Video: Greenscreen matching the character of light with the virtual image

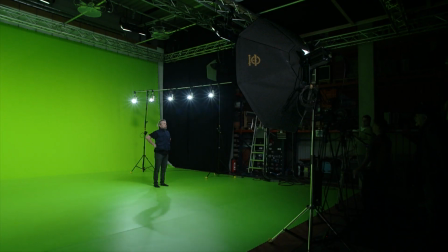4:11 For this demonstration we've also added one of our bi-color LED soft lights,
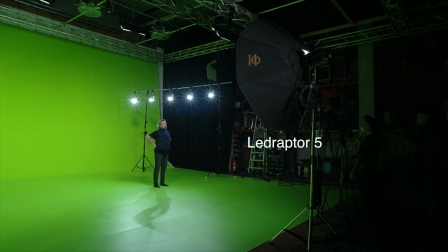4:17 a Lidraptor 5, a 500 watt bi-color soft light. Of course other lighting effects from the front side can be chosen for individual tuning and eye light effects.
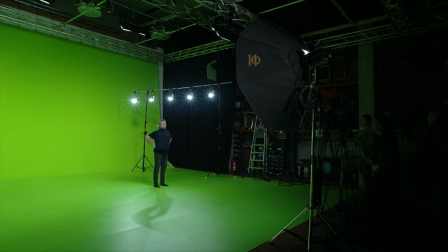4:36 Here's Bernhardt, the owner of the studio.
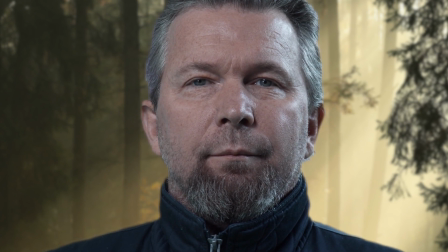4:41 And for the virtual background we've chosen an image of a forest with sunlight coming from the right rear side.
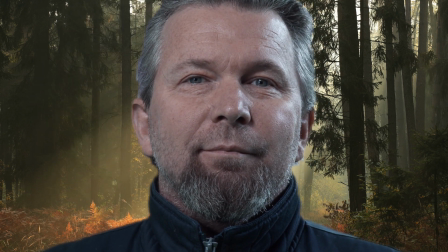4:50 Here we show a lighting version where our river of light is set to near daylight color temperature.
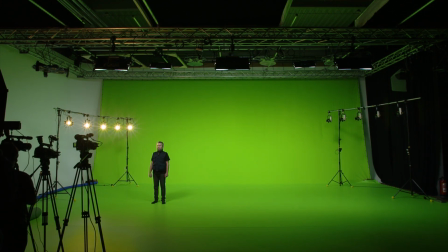4:58 Then we change for tungsten version to show a different character interpretation.
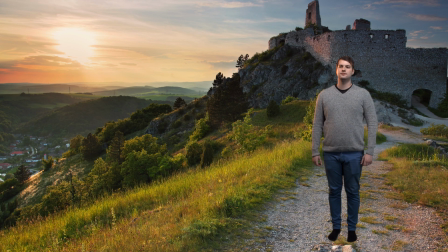5:05 Now here, the virtual image shows a landscape with a sunset.
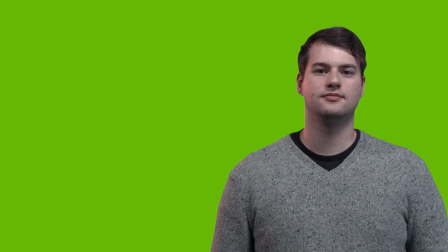5:10 And here we show how our river of light from the rear left, set into near tungsten color temperature,
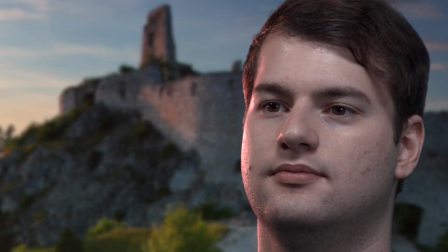5:20 imitates the effect of the sunset on the face.
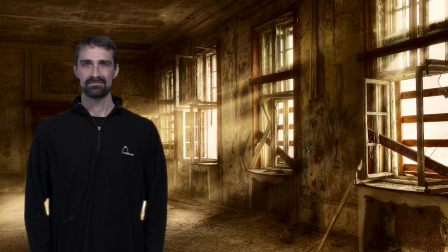5:27 Sasha, standing near to the window, looks all right. But once we simulate the incoming daylight, it looks a lot more convincing.
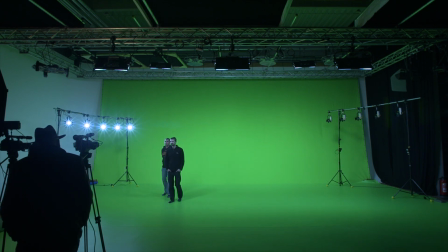5:40 In this scene, we see that the continuous and homogeneous river of light function allows our talent
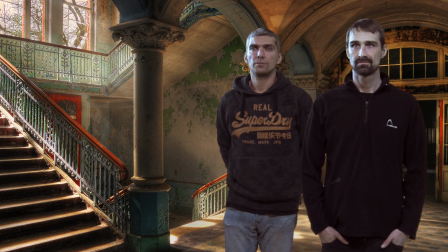5:47 to move and walk without any noticeable change of light intensity.
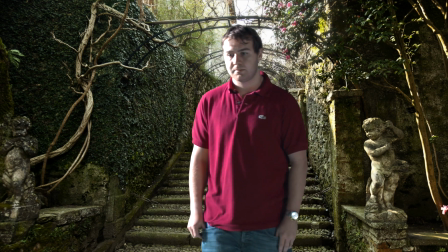5:54 Thus, we defy the rule of inverse square law, which in normal lighting seems to be difficult to do.
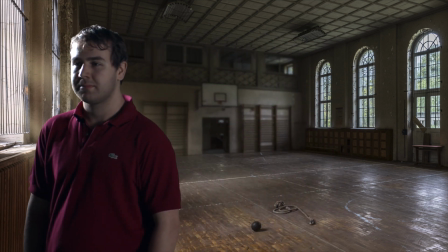6:04 This is just a very simple first introduction to this kind of a concept,
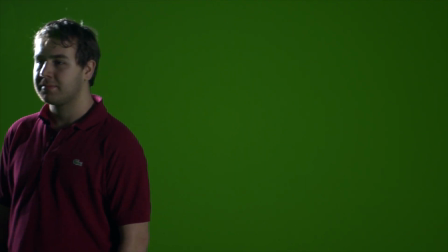6:10 without attempting to refine the individual images,
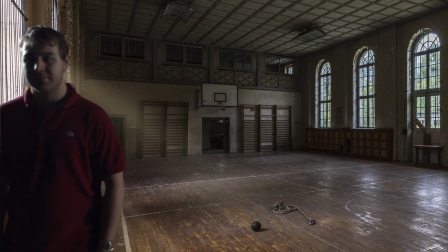6:14 only to show you that this possibility exists and can be applied easily.